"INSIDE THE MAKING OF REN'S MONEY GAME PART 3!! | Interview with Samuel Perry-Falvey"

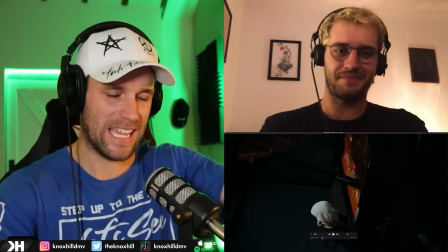486s
I think you always do such a great job of creating just sort of this intrigue with it before we start to reveal this world and come back.
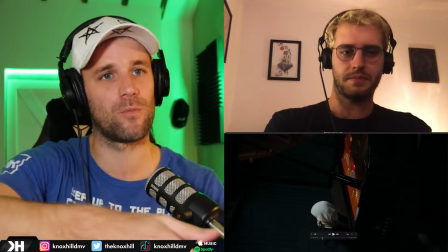494s
I mean, you did it with Money Game 1 with the rope as it's sliding along the floor.
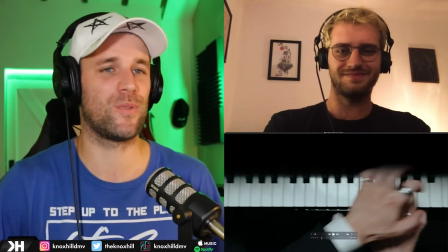498s
You start off with, you know, just the piano here and just showing off the piano play.
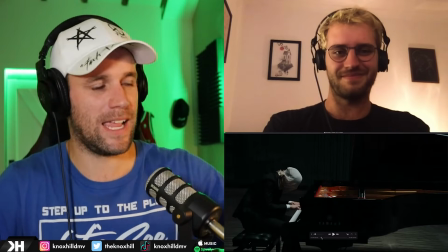504s
So in terms of the camera movement, right, we're on the piano,
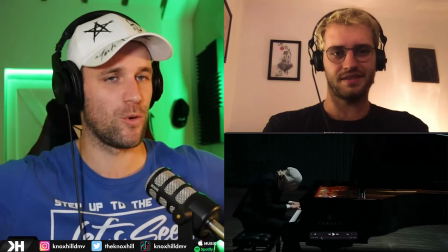508s
then we're going to come back, then we know we're going to obviously do some cool 360 maneuvers and tricks and then work our way to the wall.
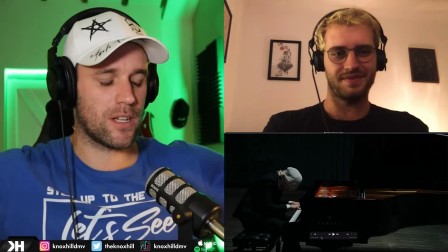515s
I mean, there's so much that goes into this. How do you plot this out?
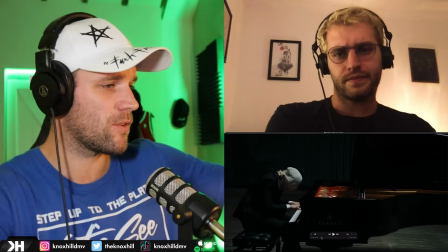520s
Is this just a conversation between you and Ren? Do you listen to the track together and you kind of walk through it step by step, or talk me through this?
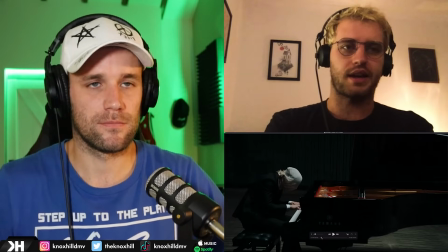527s
Yeah. So in terms of the blocking, like this one, the blocking is everything. Like we had a very much, before we turned up to the location,
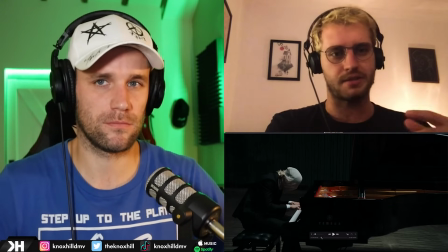534s
we worked out where exactly we wanted the movements to be and where the key points of the camera had to be.
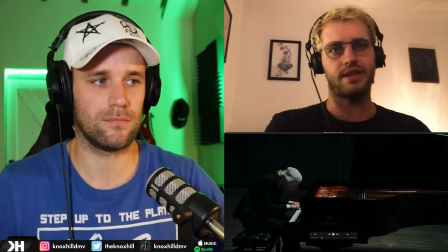539s
And then when we're in the space, then it's just bringing the camera up and kind of finding those frames and making sure that there's those moments that cinematically like really shine. And then it's like traveling between those moments. And that's what we always did with Money Game as well.
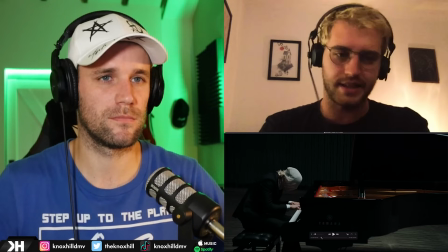554s
Like you get those moments where you stop, where you're side on and he's leaning on the bat or with the gun to the head.
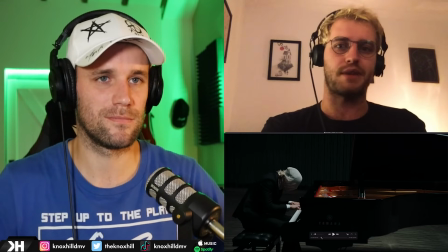560s
And we really wanted to kind of captivate moments like that again for this.
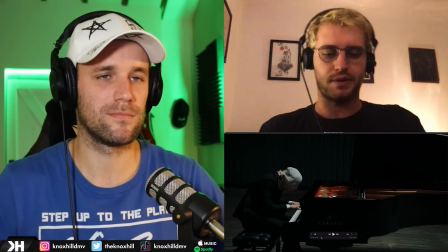564s
So it's like starting on the top because it's that beautiful moment of just the keys and the separation and where that
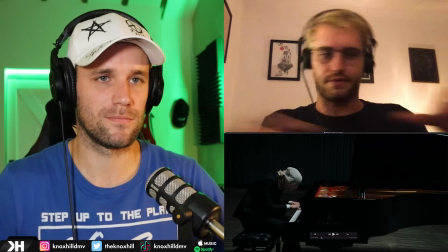570s
shadow's drawn and is the first point and following the hands to then this side on beautiful point.
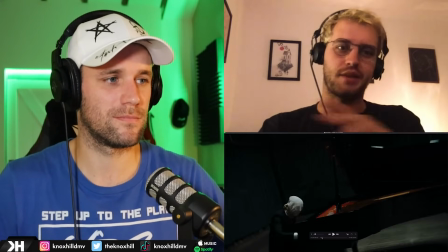576s
And then it's catching the moment down the piano where you've got his reflection in the piano. Oh, yeah.
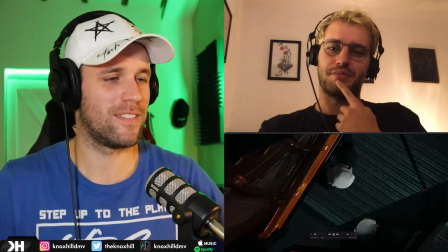581s
This shot right here. These are all the moments that. So that is looking beautiful.
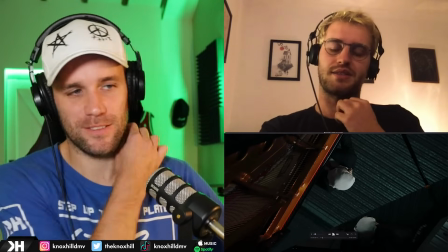586s
We're looking for moments like that. So it's like, with the blocking,
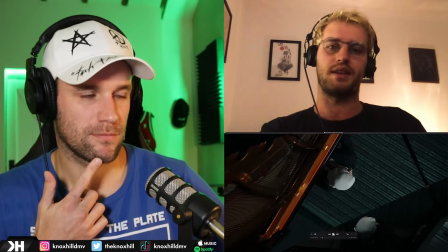590s
we're finding the places and the moments that we really like love And then it's working out how and when we reach those points.
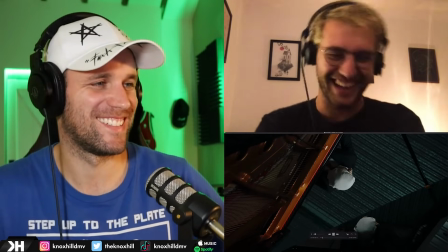597s
Director of photography needs a raise for this shot right here. I don't know. By the way, this piano, where did this piano come from?
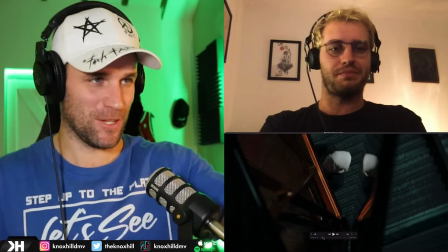605s
I mean, to get this to the farm in the first place, how was this sourced?
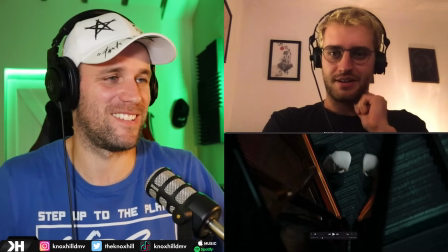611s
We managed to get it through Yamaha. So they just provided us the piano
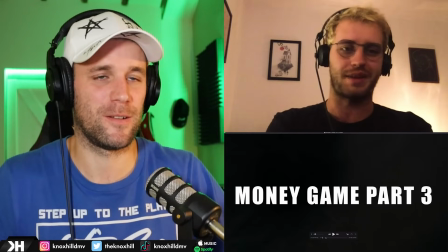617s
which is mad because it's a beautiful, like $100,000 beautiful piano that they brought in and got tuned for us and everything.
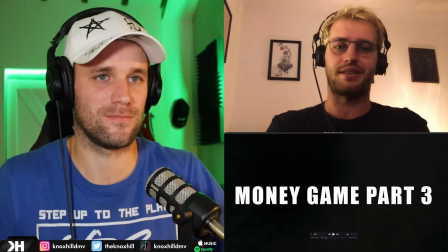624s
And it's like, it's a beautiful piano. It just sounds amazing. And just, oh, it did. When we weren't filming, Ren was just off like playing bits and bobs, and Charlie as well. And they were just like, it's just exquisite to listen to them play on such an amazing piano.
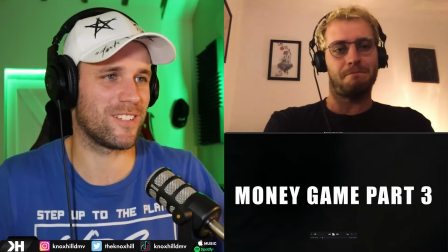638s
Just making magic. All right, let's keep it rolling.
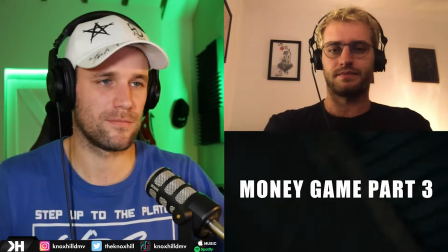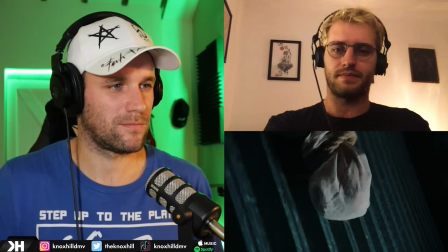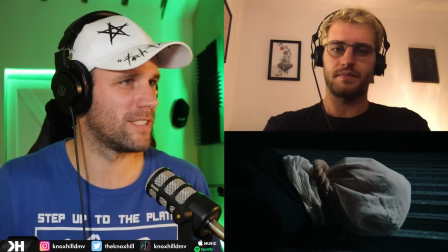651s
Charlie.
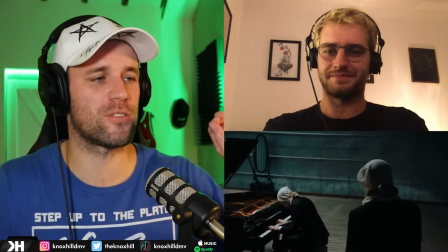656s
Actually, just quick pause.
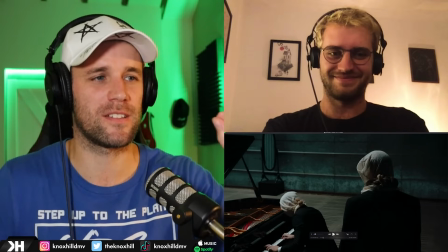658s
One thing I want to point out is I think you guys always have like a perfect sense of timing for revealing stuff, whether it's facial expressions or different moments.
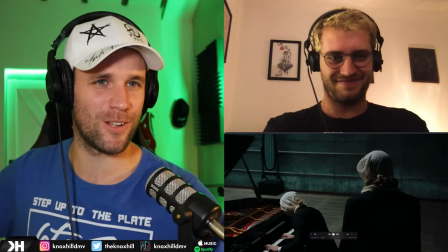666s
And I think it was just like just the right pause on Charlie before we start to progress again.
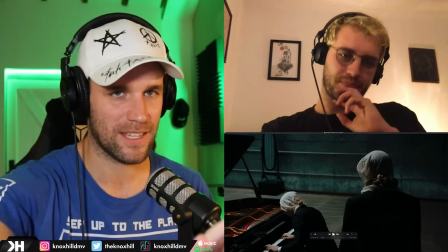672s
Like it's just got a great sense of like kind of waves rising, letting things breathe, letting the audience process it, and then carrying on from there.
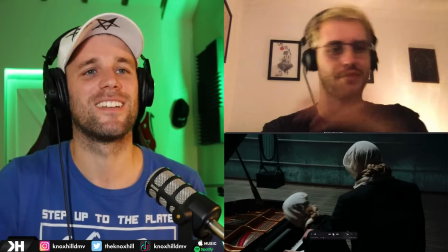679s
Yeah, and the timings of landing on him at that perfect point in the bar as well, and then following that through with him, it's like,
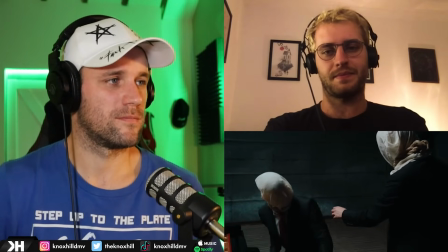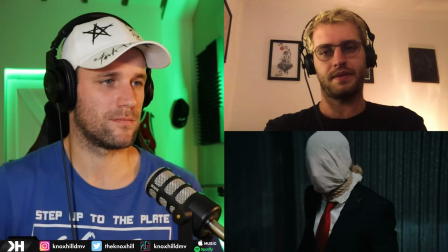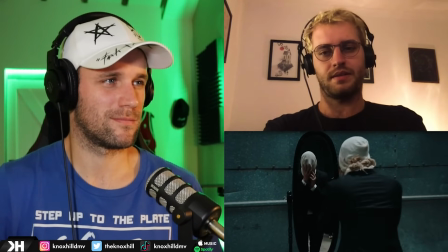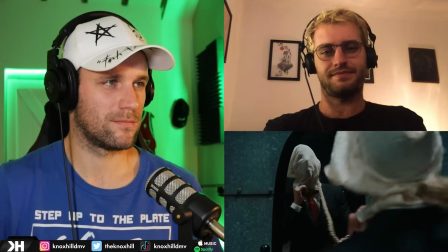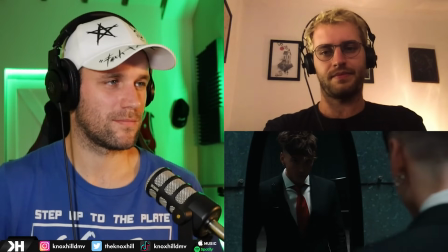725s
100%. That was a cool shot.